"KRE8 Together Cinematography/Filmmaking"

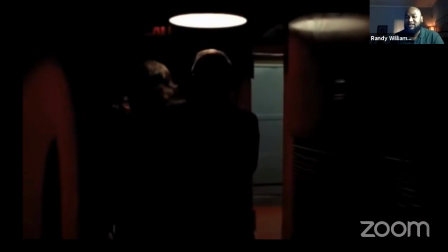So that's pretty much all the tracking shot is. We don't have to watch the whole video unless y'all want to.
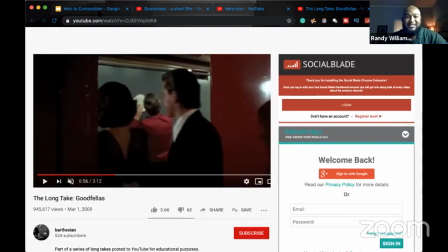It's like 3 minutes. Yeah. I guess that's what I've been doing when I video record in church.
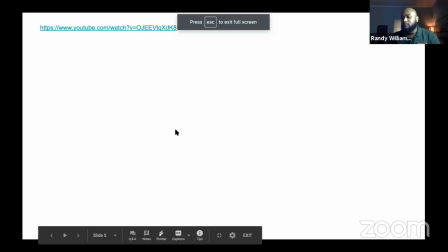The pastor, when I do follow him, I'm pretty much was tracking him, following him throughout the service.
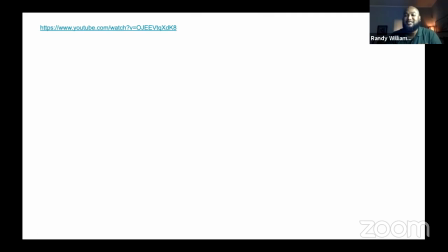Exactly. Yeah. The reverse shot is something new. The over the shoulder reverse shot. Yeah. So, you know, when you're having a dialogue scene with someone and you see one actor in screen and the camera's shooting over their shoulder to the other actor as they're talking.
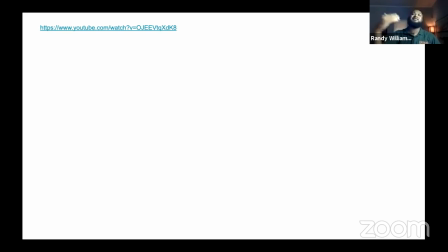Oh, yeah. So yeah, that's over the shoulder. Then the reverse shot is just the same thing, shooting on the other actor. Okay. That's all that is. And that's my favorite shot ever. Is it? To me, yeah, it's weird. That's like my favorite shot to use on a lot of things.
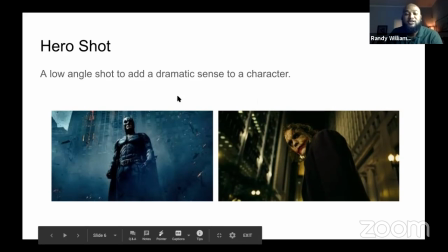So this is a hero shot. A hero shot is not just showing the hero.
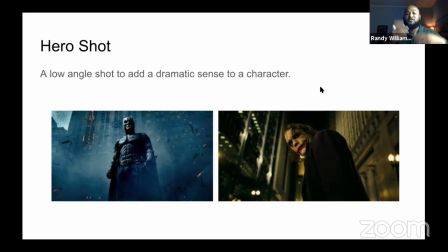It's basically a low angle shot to add a dramatic sense to a character or dramatic reveal. So it's just a lower angle pointing upward on any subject. They use it for commercial shoots for like products, whatever the case may be.
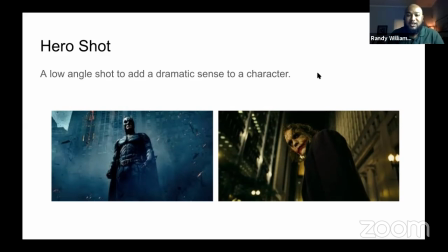It's a really famous shot. They use it a lot. So we have an example on this one too.
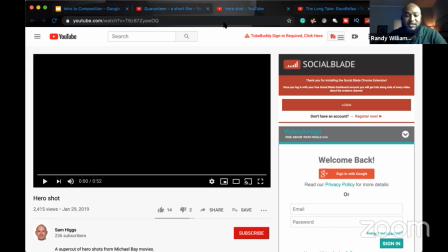Hero shot. Just a montage of like.
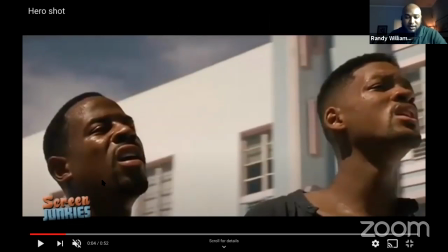Oh, sorry. So I know in all of these examples, they're
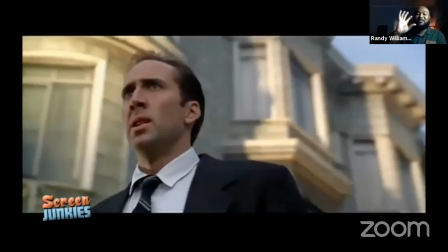panning, like doing a parallax, and they're going in a circle just to add an extra flair to the whole gym.
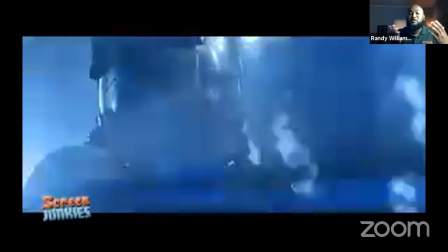Like it's super dramatic.
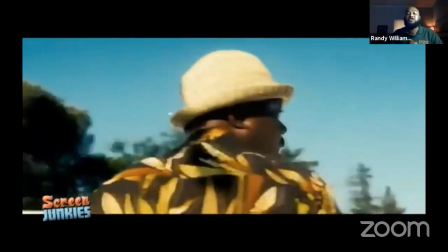It's just like whoa, and it's a good way to introduce the hero or the protagonist of a movie,
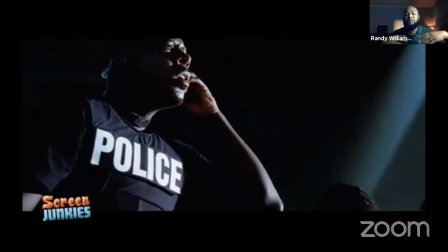or it's a good way to introduce the mission is complete or something major is about to go down.
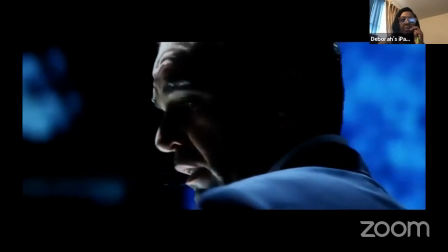And this is the main character of that situation. Yeah.
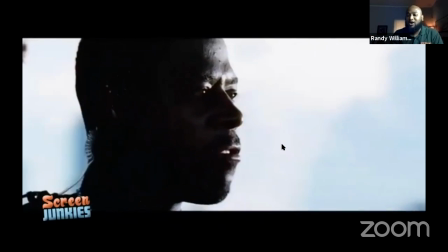So that's pretty much all a hero shot is.
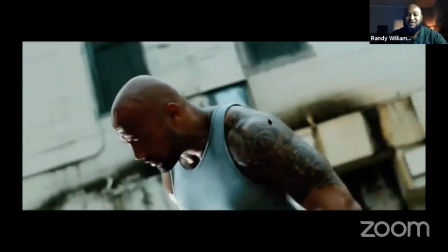It's an amazing shot to use in film.
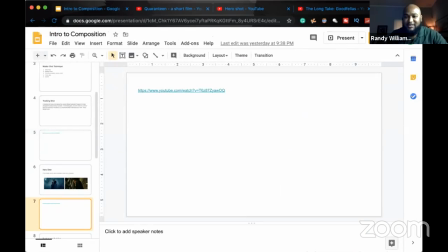So get back to it. Any questions, anyone?
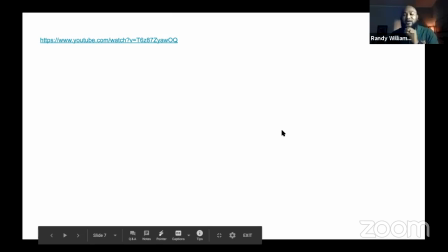All right. So a push in and a pull out, I don't have an example for this because it's just what it is.
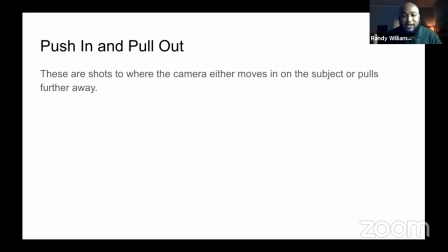It's just the camera is moving forward on a subject or the camera is moving away. It's not zooming in or zooming out. It's just literally the entire camera is moving in or the entire camera is moving out.
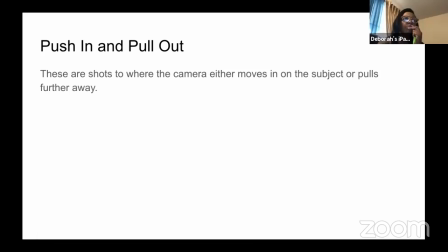That's all the push in, pull in shots are. And when you do a push in, the reason you want to use a push in is to emphasize the importance on a certain subject or character or whatever the case may be. And a pull out is to reveal something.
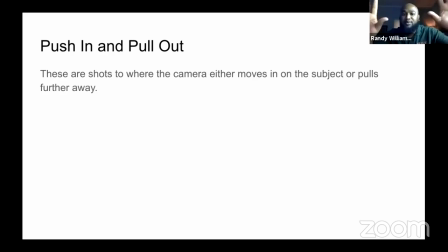Like say if I'm starting on a rose and I'm pulling out to reveal where the rose is in the scene. So a pull out would be more so of a reveal, and a push in is to
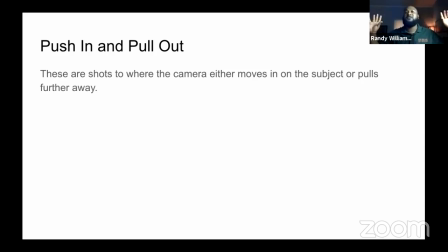draw everyone's focus into, like, if I want everyone to focus on that rose because that rose is really important to the story, I would push the camera all the way into that rose to tell everyone, hey, this is what you look at. This rose means something. So any questions? No.
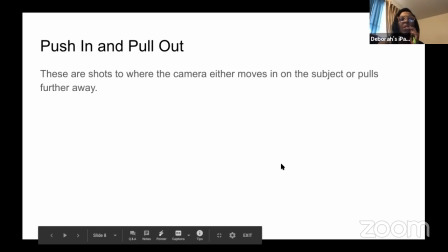All right, sweet. Doing So great, Dutch angle.
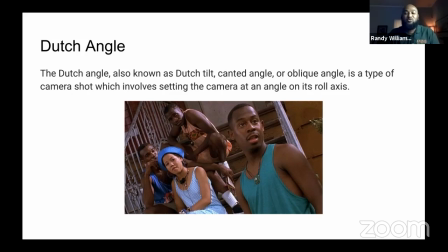The Dutch angle is, there's no right or wrong way to use this angle. It's a creative angle. The Dutch angle is also known as Dutch tilt, canted angle, or oblique angle.
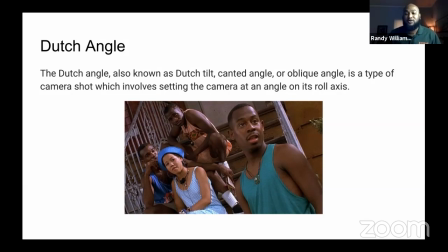Is a type of camera shot which involves setting the camera on an angle on its roll axis. So you're just basically tilting the camera left or right, basically.
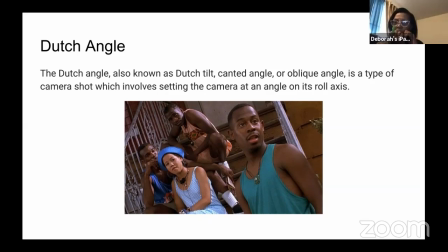And it's to add a creative flair to a scene, or on this example here, it's just a creative way to fit everybody in the shot.
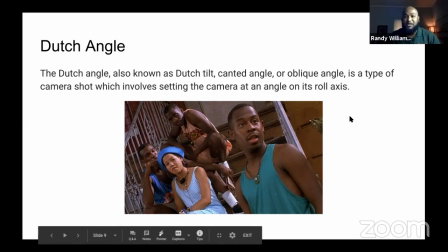And ways that I would use it, just an example, I would use it to add some discomfort to a scene,
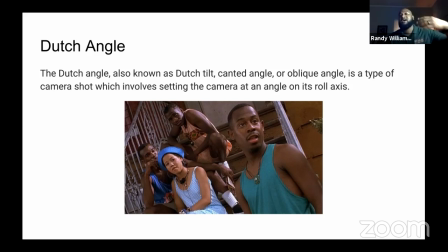because your shots will emphasize the emotion of a character. And like, if it's an argumentative scene, you would have a shaky shot to add that unstable feeling to a scene. But a Dutch angle for me, I would say if on that scene,
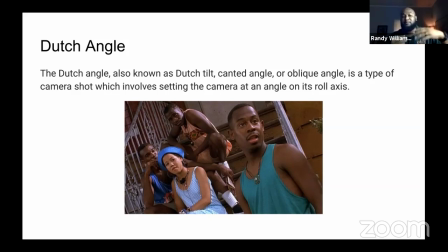on that situation, the character's off balance mentally, I would probably do a Dutch angle. Or if I just want to add a creative flair, I would do a Dutch angle. But that's pretty much all a Dutch angle is. Any questions? All right. Sweet.
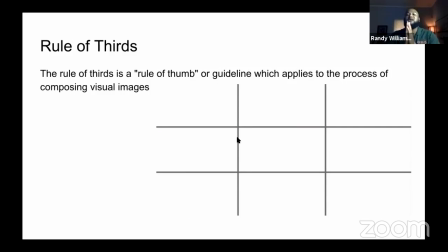So now we're moving into the rule of thirds. This is probably the most important thing in composition, is rule of thirds. The rule of thirds is a rule of thumb or guideline which applies to the process of composing visual images.
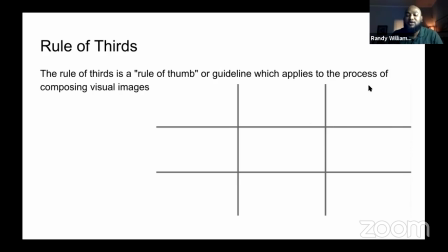So I have some images here. So this is an example of a good composition.
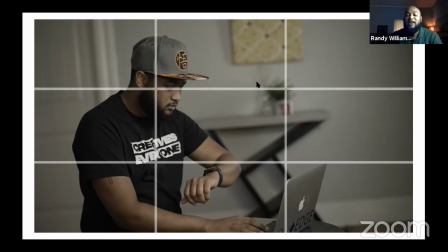You see, can you guys see my mouse moving? All right, so when I compose shots, I try to keep the subject either here or here. There's very few times I would put a subject in the middle, unless I have leading lines.
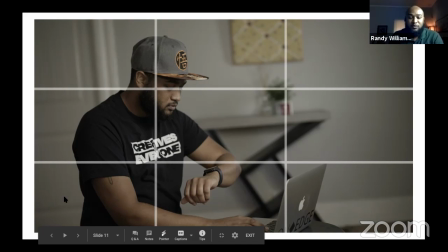Like if I'm shooting on a bridge, you have in the middle, the railings in the bridge will be your leading line to draw all the focus to the center of the image. But if it's just a regular image, I would try to put a character here on the left or on the right of these lines.
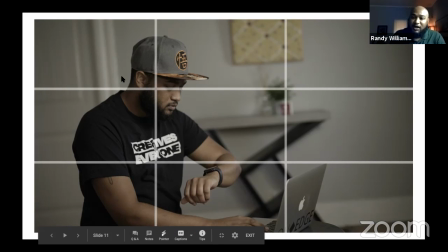Reason why, because it's visually pleasing. And if I'm looking off to the left or the right, so if the character is looking like me, I'm looking to camera right. So if I'm looking to the right, I will be on the left side and I will have more space here. And if I'm on this side looking the opposite way, then I will be here.
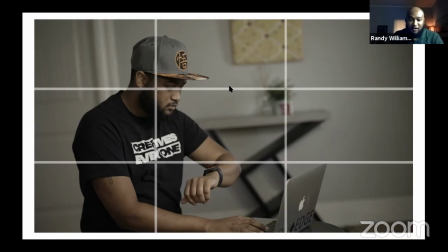So an example of bad composition will be this. You see how he's looking off to camera left and all this dead space is here?
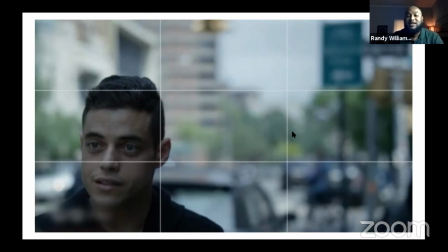That's visually unpleasing. It feels like I'm being suffocated in this image. And you don't want that in your scene. So that's just Right. good and bad example. Go back to so this is a good example, and this will be a bad example.
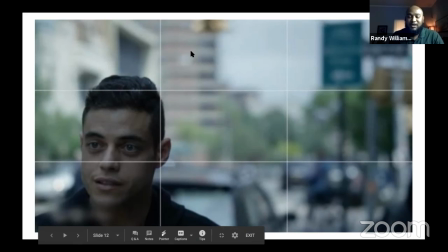So you don't want to do that ever. Any questions? No, that's good.
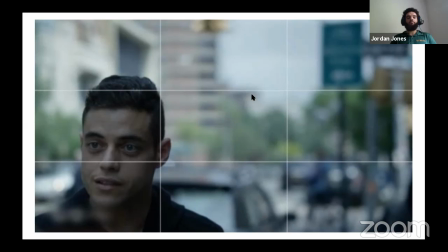All right. So I want to end it with a film that I did.
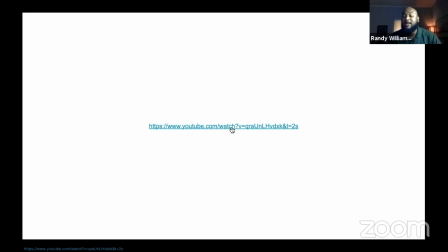So in this, I utilized the master shot technique. I didn't use all the shots, but I used most of them. We're going to watch it once, and then we're going to go back and watch it again to explain. I'm going to walk you through the shots and why I use those type of shots that I use. All right, let me get this thing off.
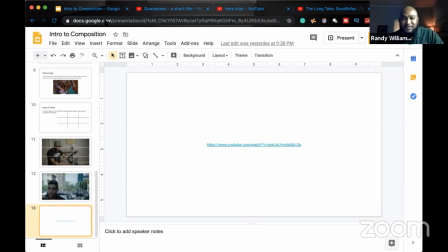The means in the way. There we go. All right.
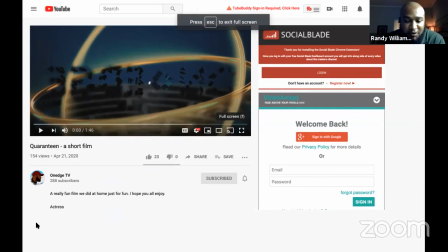Come on, YouTube, work with me.
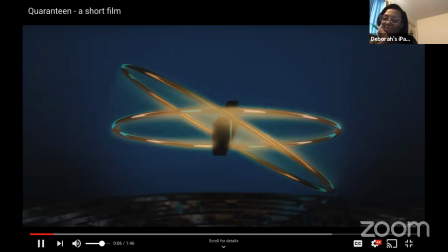I watched it. So this is a film that I shot with my daughter a couple of weeks ago.
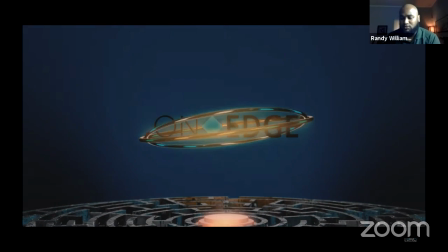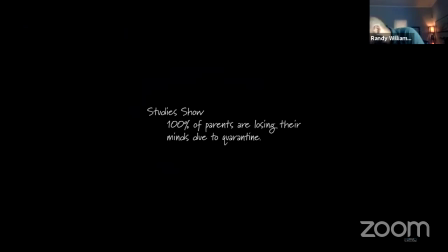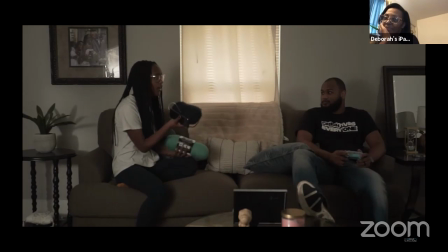Hey, Randy. So, I want to talk to you about my yarn. You know, I got this yarn yesterday, and I'm just going to try to make a soft blanket with it because this yarn is so soft. I want you to feel it. Go on, touch it. It's so soft. Yeah, soft, right?
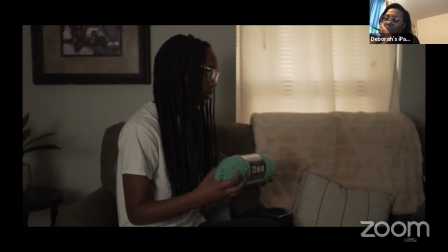This one's not as soft. I mean, it's kind of like, yeah, okay, you can feel the difference.
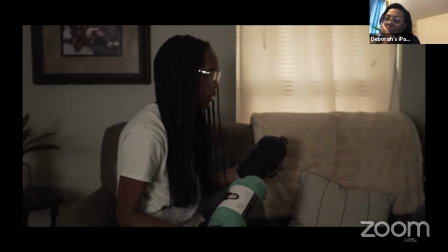But I don't know, it's easier to work with this one with the knitting because, I don't know, I guess that's what it's for.